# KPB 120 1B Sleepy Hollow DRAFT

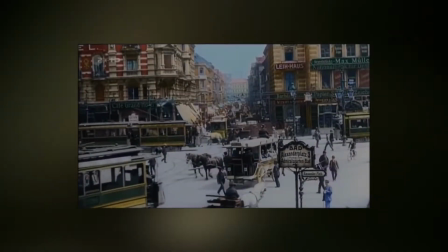During the 1910s, German expressionist films emerged as an artistic genre and movement born from isolation,
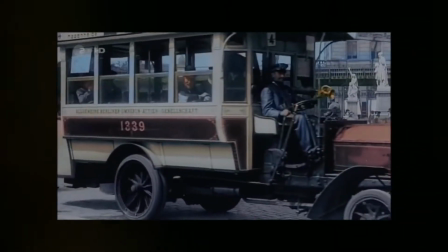fears, and the desires of the era. German expressionist filmmakers began rejecting cinematic realism and began to visually
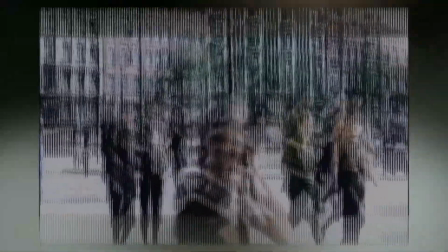distort depictions of reality to express dramatic interpretations of the human condition.
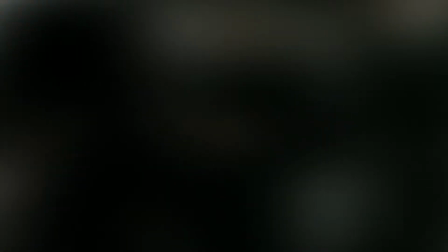By the 1920s, European filmmakers began experimenting with the absurd and wild aesthetics of German cinema,
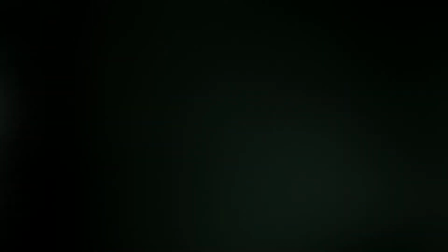fabricating the most influential films such as Cabinet of Dr. Caligari and Metropolis.
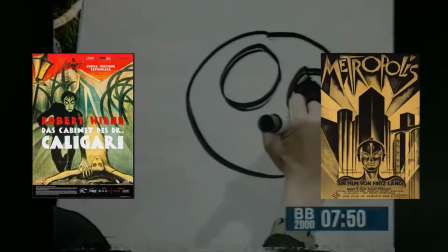These expressionist films have influenced many important filmmakers of the 20th century, including Tim Burton.
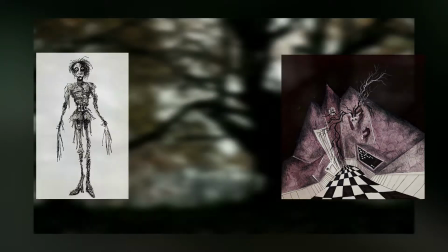A notable example that will be explored is his film Sleepy Hollow, developed alongside his creative team,
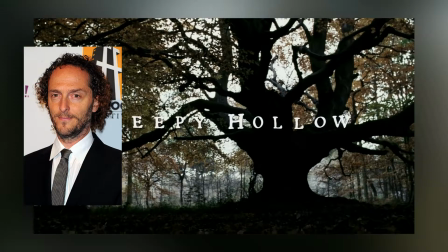cinematographer Emmanuel Lubezki and editor Chris Lebenson.
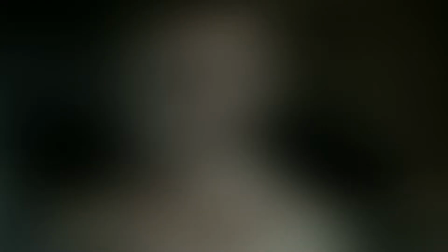German expressionism is broadly defined as the rejection of Western
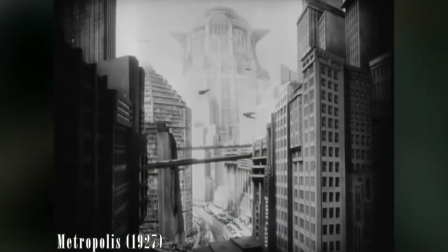conventions and the depiction of reality that is widely distorted for emotional effect.
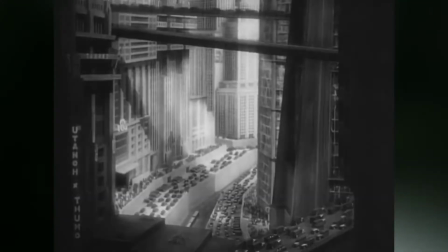This kind of cinema is renowned for its use of quirky lighting, use of shadows,
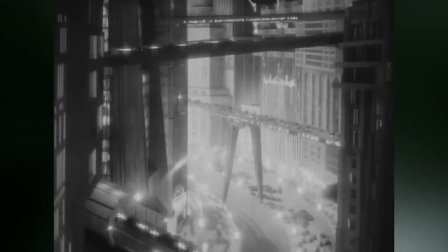exaggerated acting styles, highly stylized sets, and utilizes aspects of the horror genre and the supernatural.
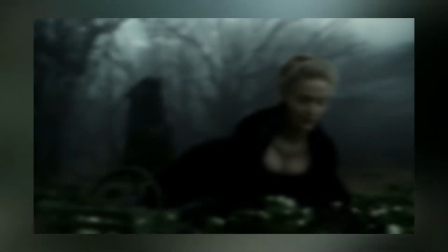These elements are all notable in Tim Burton's Sleepy Hollow.
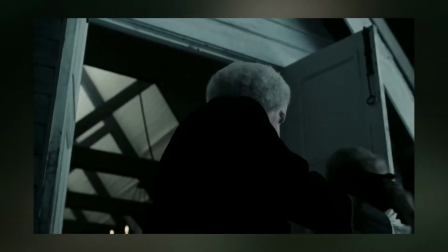Burton's 1999 film Sleepy Hollow is an adaptation of Washington Irving's Legend of Sleepy Hollow.
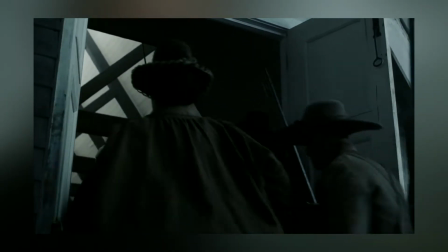Following the story of Constable Ichabod Crane,
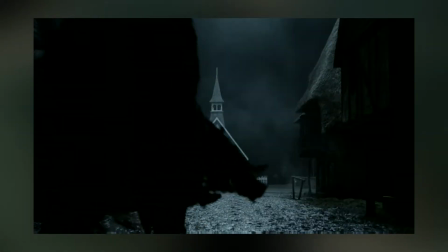Burton directs a story about the supernatural headless horseman in the town of Sleepy Hollow.
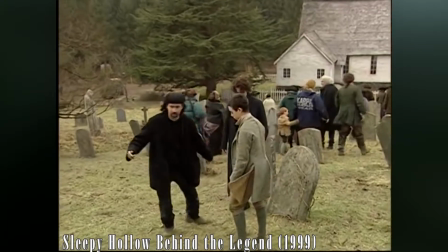The intent for Sleepy Hollow was to fashion a gothic, heavily stylized, and artificial atmosphere that would pay homage to some of Burton's favorite horror movies,
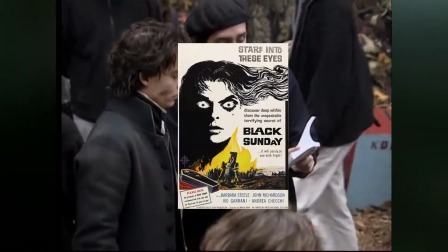such as the Hammer films and Mario Bava's Black Sunday, a Hollywood film inspired by German Expressionism.
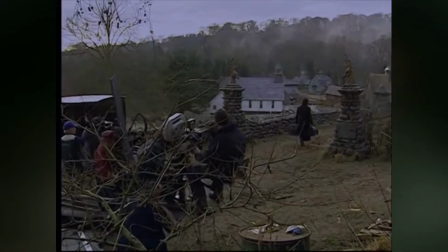Burton's Expressionist-inspired mise-en-scene in Sleepy Hollow was produced through the
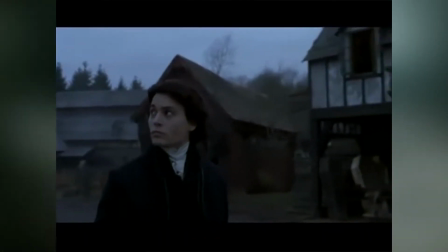collaboration with Mexican cinematographer Emmanuel Lubezki.
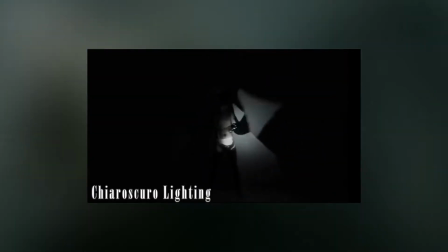Chiaroscuro lighting is a German expressionist technique that enhances the contrast between light and shadow.
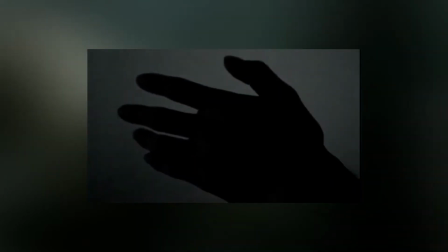To emphasize the shadows and contrast the Sleepy Hollow's image, Burton and Lubezki worked together to test which process would desaturate the colors
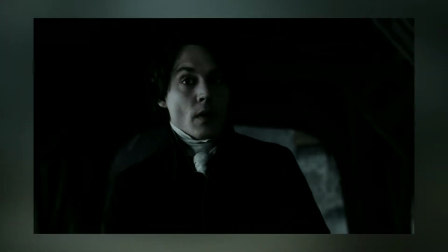in a way that matched their vision most to generate its out-of-world atmosphere.
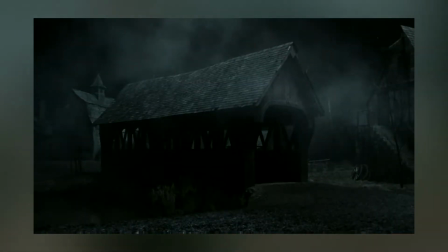Both creators came with the agreement to enhance the film's color through the Deluxe Laboratories color
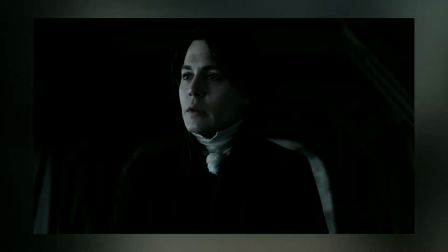contrast enhancement process to further strike a proper balance between pictorialism and realism.
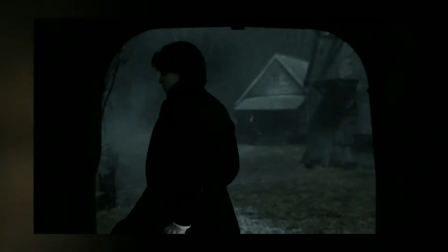Lubezki constructed a lighting scheme that did not adhere to cinematography's general rule of motivated sources.
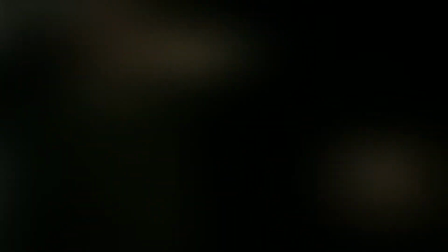Since Sleepy Hollow is a fantastical tale, Lubezki aimed to position light in a scene so you couldn't tell where the light was coming from.
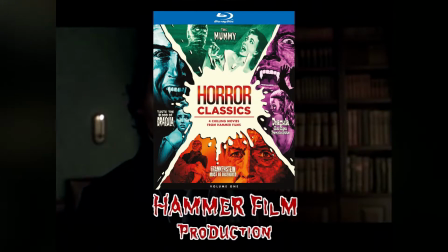Inspired by the Hammer films that were not always perfectly lit, this choice of lighting produces eerie shadows,
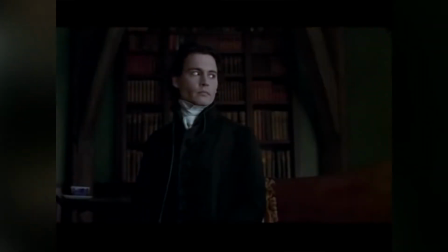hiding elements within the frame to generate a world of unease and horror through the use of light
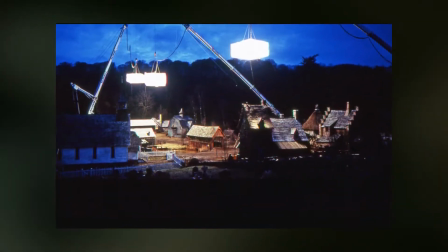cranes and smoke to both falsify a sky on the stage sets and to match the unrealistic look on
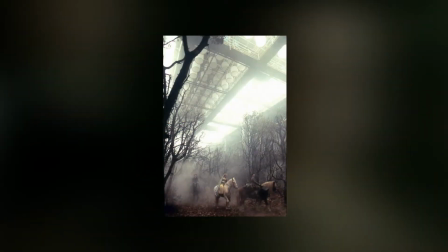exterior locations. The finished film blurs the constructed reality.
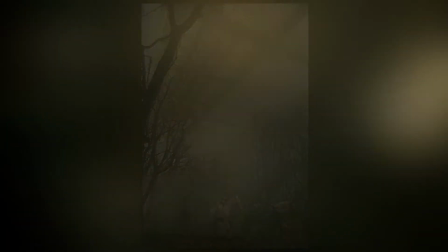German expressionist cinema expressed warped perspectives of the world through distorted shapes and lines in set design.
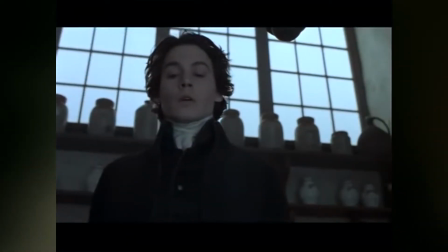Sleepy Hollow takes a formless approach to cinema and uses highly stylized sets to construct the fantastical reality in which the characters live in.
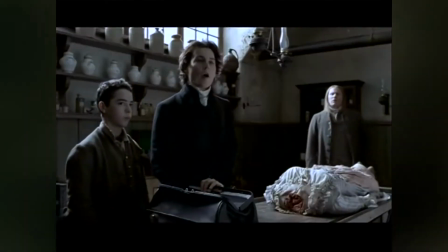Production designer for Sleepy Hollow, Rick Heinrichs, describes the film's architectural style as colonial expressionism.
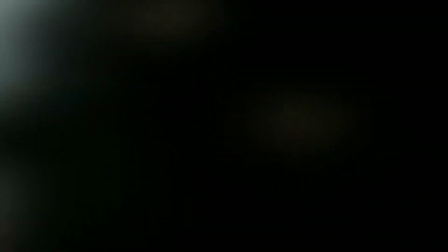The angular trees, distorted and quirky shapes in buildings, windows,
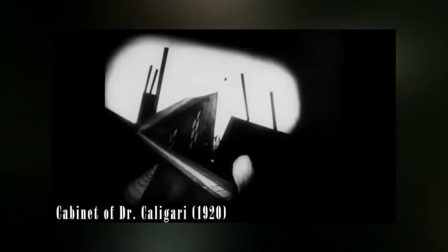and objects in Sleepy Hollow strike resemblances to the expressionist film The Cabinet of Dr. Caligari.